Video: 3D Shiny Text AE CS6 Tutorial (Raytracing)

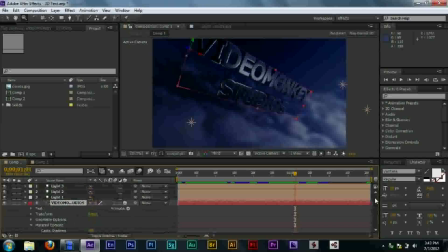and then reflection intensity set to 100 and in order to have it actually reflect you need the environment layer which you can only get the environment layer with ray trace
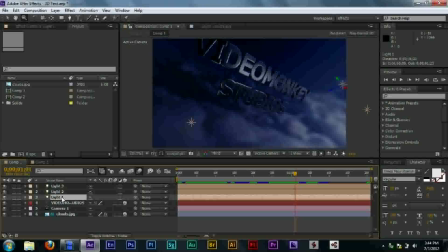yeah then basically just add in lights wherever you would like and make sure that the lighting fits the scene And, like, if it's a dark background, don't have a ridiculously bright source of text that would cause people to go into a seizure, you know? So, yeah, I just have three lights, pretty soft lighting.
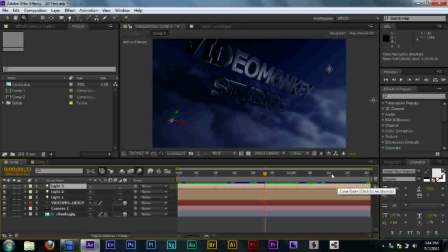And it looks pretty cool. But there's still some stuff that we can add to make it look even more, not necessarily more realistic, but, well, maybe more realistic, I don't know, I've never seen anything like this actually done.
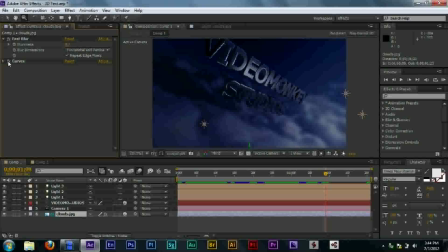But, also, one last thing, to make it look more realistic, I blur out the background slightly, and I add curves,
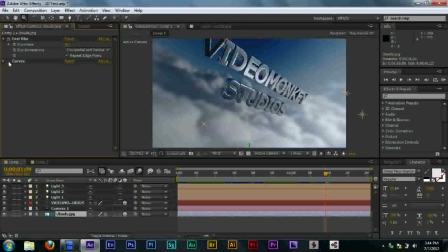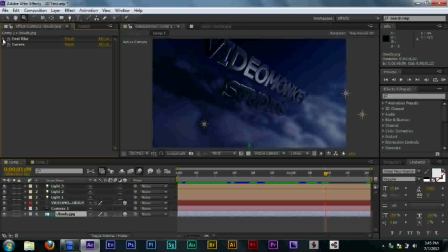see here, and then it just looks a whole lot more realistic.
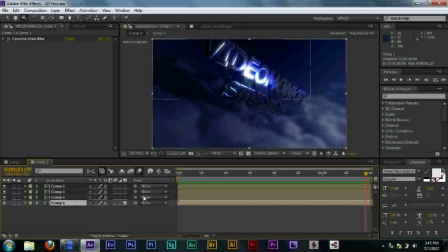Then here I have comp1, which I used this just basic comp1, then I blurred it slightly, you can see with the camera lens blur. Then you can see that we have these light streaks and all this light coming off the image.
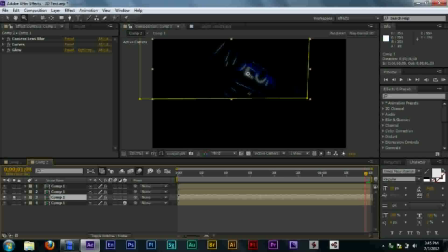Here we have, here I'll just solo this layer, we We have this, I'll twirl down the opacity so you can see this, opacity is only 35, but the transfer mode is set to add, all set to add. We have the camera lens blur like we did back here.
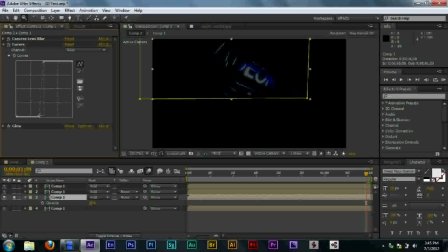We have curves, and I'll just show you the curves for a second. Pretty sharp curves, so basically what it's saying is all the dark parts set it to almost black, and all the light parts set it to almost white. And then in the middle, it'll be sort of a bluish color like we see right here, around the white.
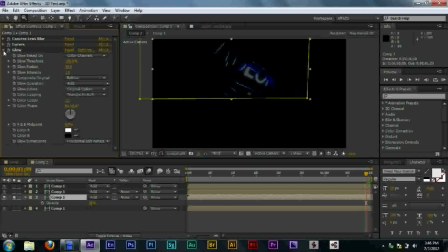And then I added a glow just to give it more of a, it was a little sharp, so I added glow to sort of add a little bit more blur to it.
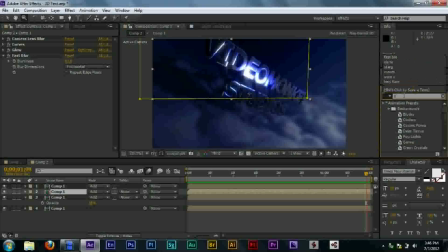And that's that part. Then you see we have streaks coming from either side, and I guess I could have also used star glow for that, but I don't think it would have fit, I don't think it would have fit my needs very well for what I was going to be doing with it.
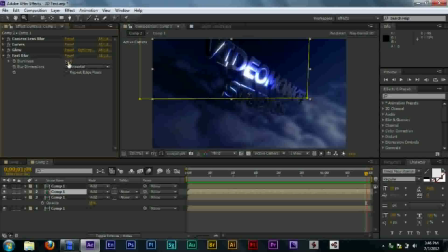So, basically, yeah, I added a fast blur, set it to horizontal, moderate amount of blur, not too much, and then the opacity on this was 69.
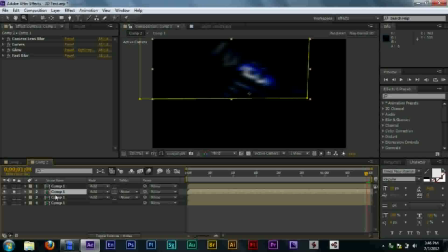Other than that, all the other settings were the same. I'll solo looks like it. Yeah. And then, if we just solo this layer, let's see we have all the vertical streaks.
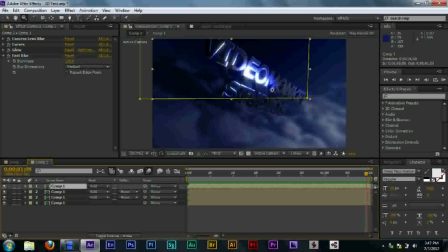And that was basically how I did that part of it.
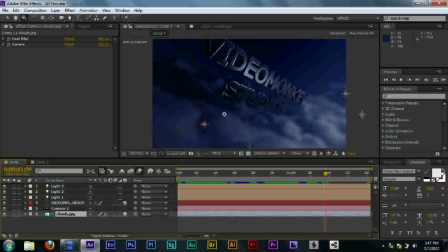Intro type thing? 3D zoom intro? Whatever you call it. But anyway, that's just a basic walkthrough. If you want to attempt it, by all means do it,
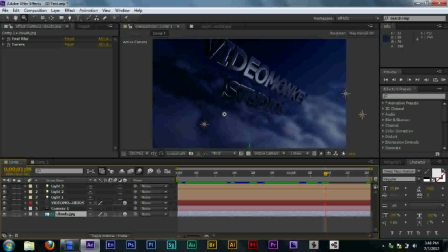but be warned, this is rather simple to do, but it takes a lot of time to perfect, and you need a lot of patience. Alright guys, thanks for watching this tutorial, and I'll see you next time.